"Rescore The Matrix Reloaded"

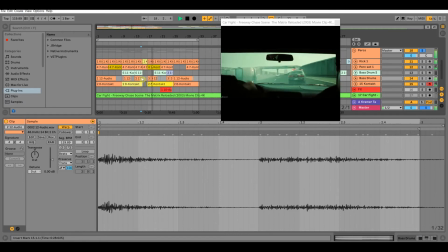(10:45)
And then once it speeds back up to the regular timing of the video, I have the drums come back in. All right, so that's that one, and then the final percussion
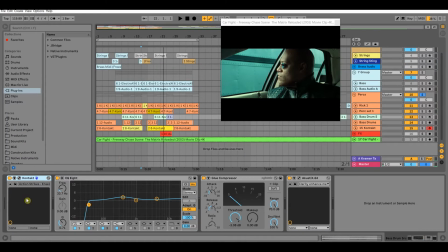(11:01)
sound that I added is from Contact.
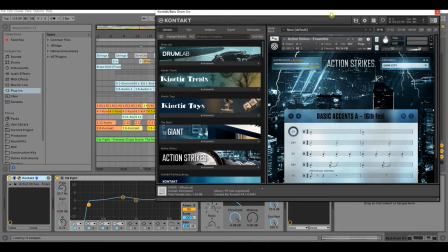(11:07)
And you know, again, like Contact is really killing the cinematic game.
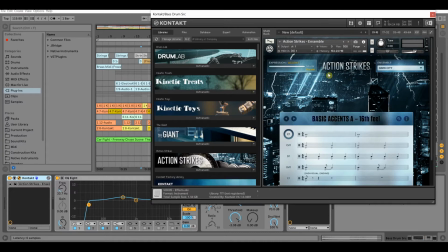(11:13)
Like, you know, I would have never used action strikes prior to making this video, or to really making this song, excuse me. Like, so again, action strikes, this is the sound.
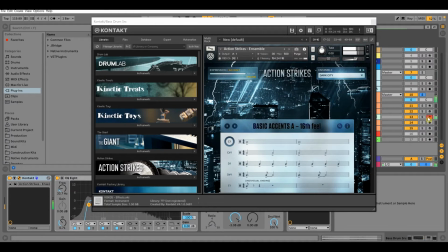(11:24)
It goes to a lot of just bass drum hits.
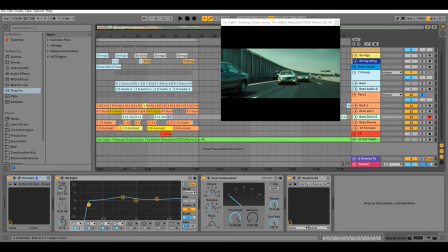(11:29)
And the way I use it, so again, going back to if we're trying to time map what's happening on screen to what the sound is, I wanted to pick up the intensity right when this guy is going into the shoulder lane, passing traffic, to come back and start shooting at our heroes.
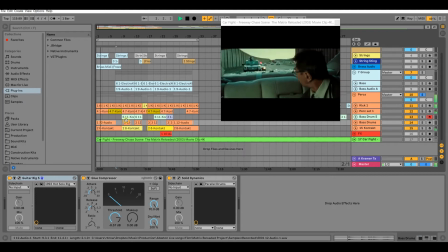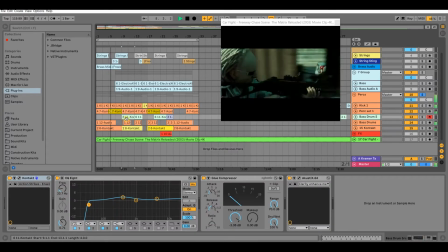(11:53)
And you'll notice they come in right when the action, where I think the action comes in and picks up.
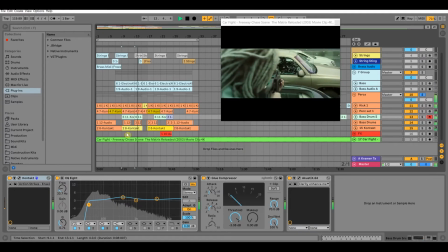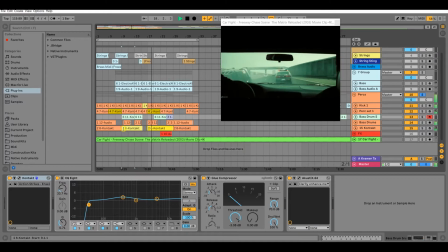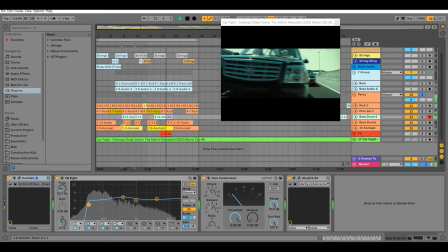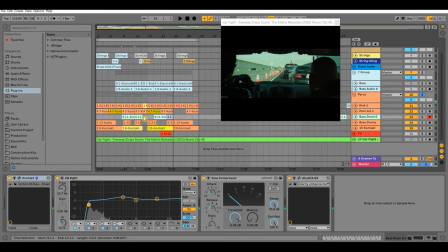(12:36)
Alright, and so again, if you notice, like right here, I cut those drums out too, just to again emphasize like the truck, the SUV is flipping. The directors wanted you to take note of that, so I have everything come out right there.
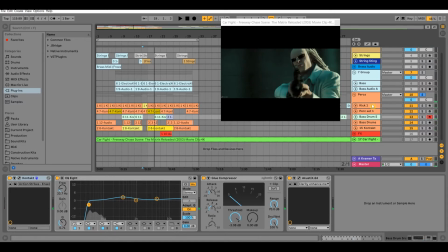(12:53)
The Wachowski bros. So alright, and that's the percussion. So that is 1, 2, 3, 4, 5 instruments, and you know, those took forever to do, just to get everything right, everything timed right.
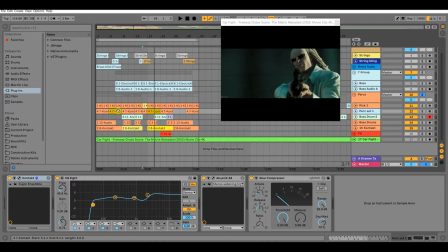(13:08)
That was about maybe 2 days off and on of just, you know, stopping and going, coming back to it, doing something else, leaving it, coming back to it.
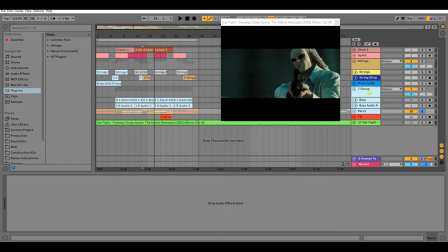(13:18)
So that's our percussion. We're going to go to the instruments now, and let's start with the strings, which is the main melody for this particular piece here.
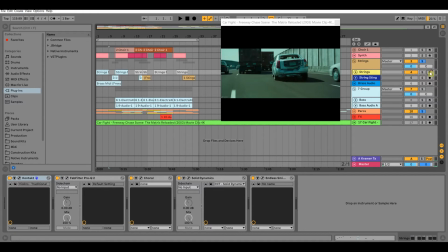(13:34)
And again, I'm gonna show the sound I use.
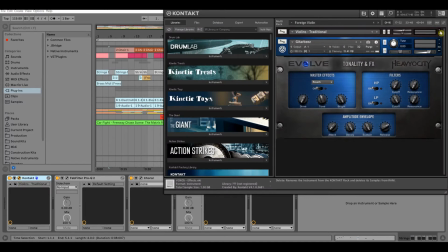(13:41)
What is he using? So I got two sounds here.
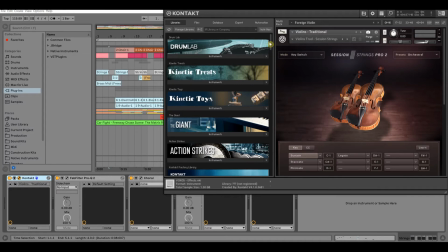(13:47)
Both of these are Contact stock libraries. This one is from the Action Strings. I think it's Action Strings, Session Strings, Session Strings Pro. I think I just got the violin traditional.
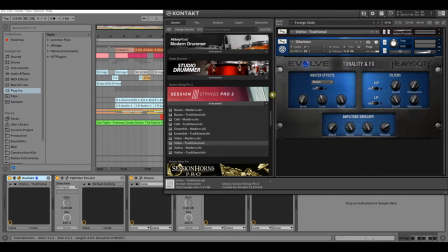(14:02)
And then I took that and layered it with this Evolve, where is it at? This guy here, you know, do the math, guitar beats. So, and again, like I never would have used these otherwise.
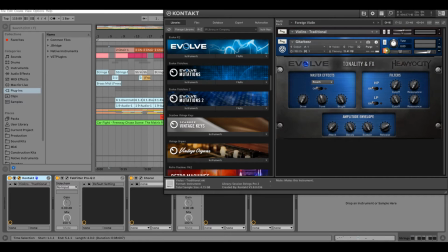(14:20)
So what they sound like, let me mute Evolve and just play the violins.
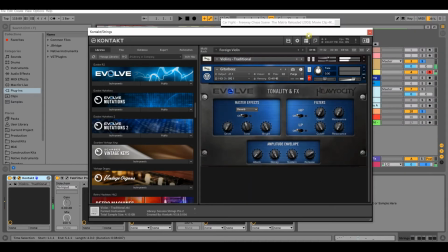(14:27)
And it goes like this. So real simple, violin. Y'all know how that sounds. But then I added this guitar beats because it gave it like a Middle Eastern flair. Just kind of added some variety, a little bit of spice to the way it sounded. And that sounds like this.
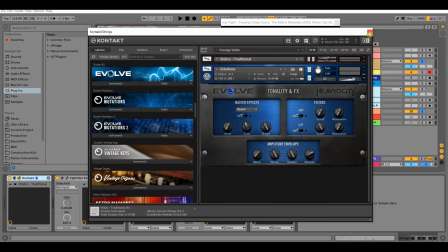(14:47)
So the two of those together sound pretty cool. Let me start from the beginning.